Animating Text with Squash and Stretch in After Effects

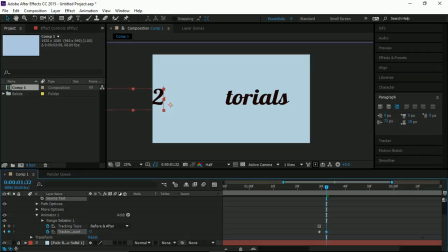749s
So if you change the paragraph to the other side, you see how the box comes to the right. Control Z that, put that back to normal. So just as good FYI, because that paragraph's doing good, easily catch you out.
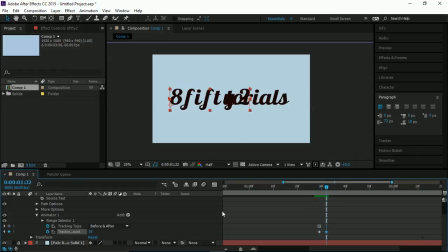764s
So come in, hit, and squish inwards. Is that about right? So, oh no, it's squishing too soon.
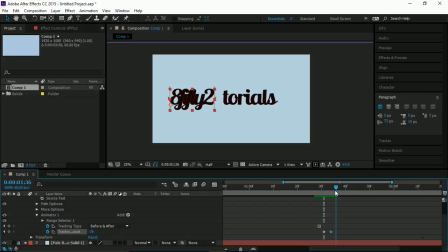784s
So squish inwards. Hold for a second, and then it's going to come out and tag it back, and tag back.
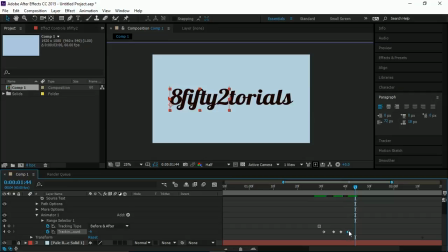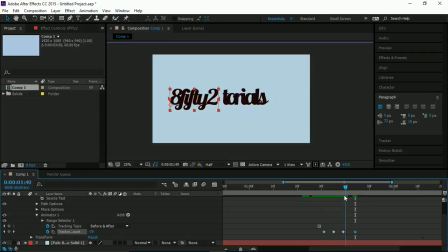817s
So hit, squish, and shoot back out, tag back. At this point as well, actually, softly come back down to 0.
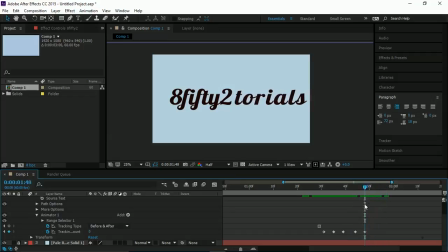And fall into place. Alright, let's have a watch.
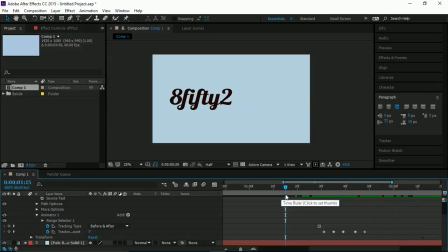848s
Squash, knockout, excellent. One more time, squash, knockout. Yeah, I mean, maybe I could even come a bit further in. Shall I have a look?
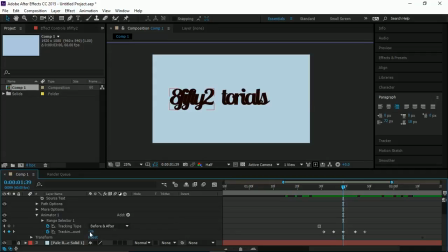866s
In fact, let's leave that one there. Build up slowly over here to show like that increased strength. Cool.
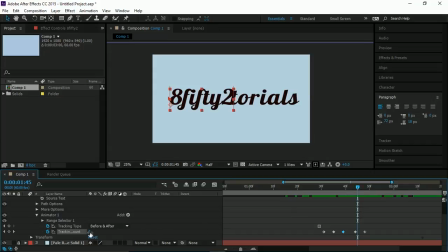Excellent, excellent. Right, I'm going to do the same thing. Add a skew.
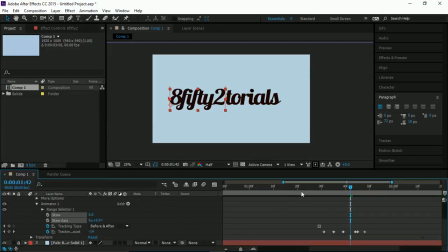903s
And it is almost ready. I'm almost happy with this. Same thing, set up our keyframes, move forward to about the part where we hit, and at this point it's going to skew
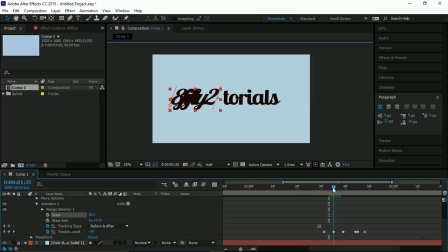921s
that way because it's been hit and we're flying. I've not got my keyframes turned on, how annoying.
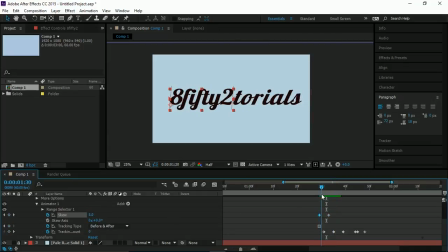933s
Cool, alright, rectified that. So 0, don't start skewing yet. In fact, start skewing about here. Skew. And come back on yourself.
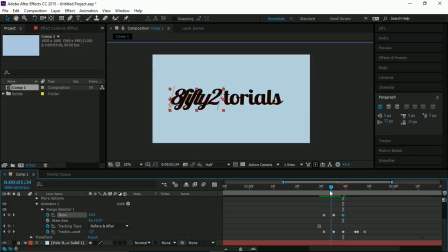And
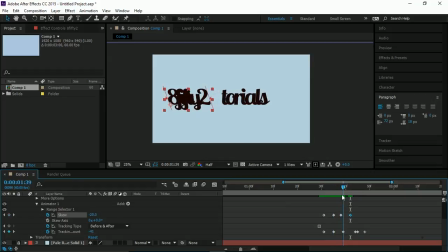971s
movement. So I mean, this might take a bit of tweaking to look perfect.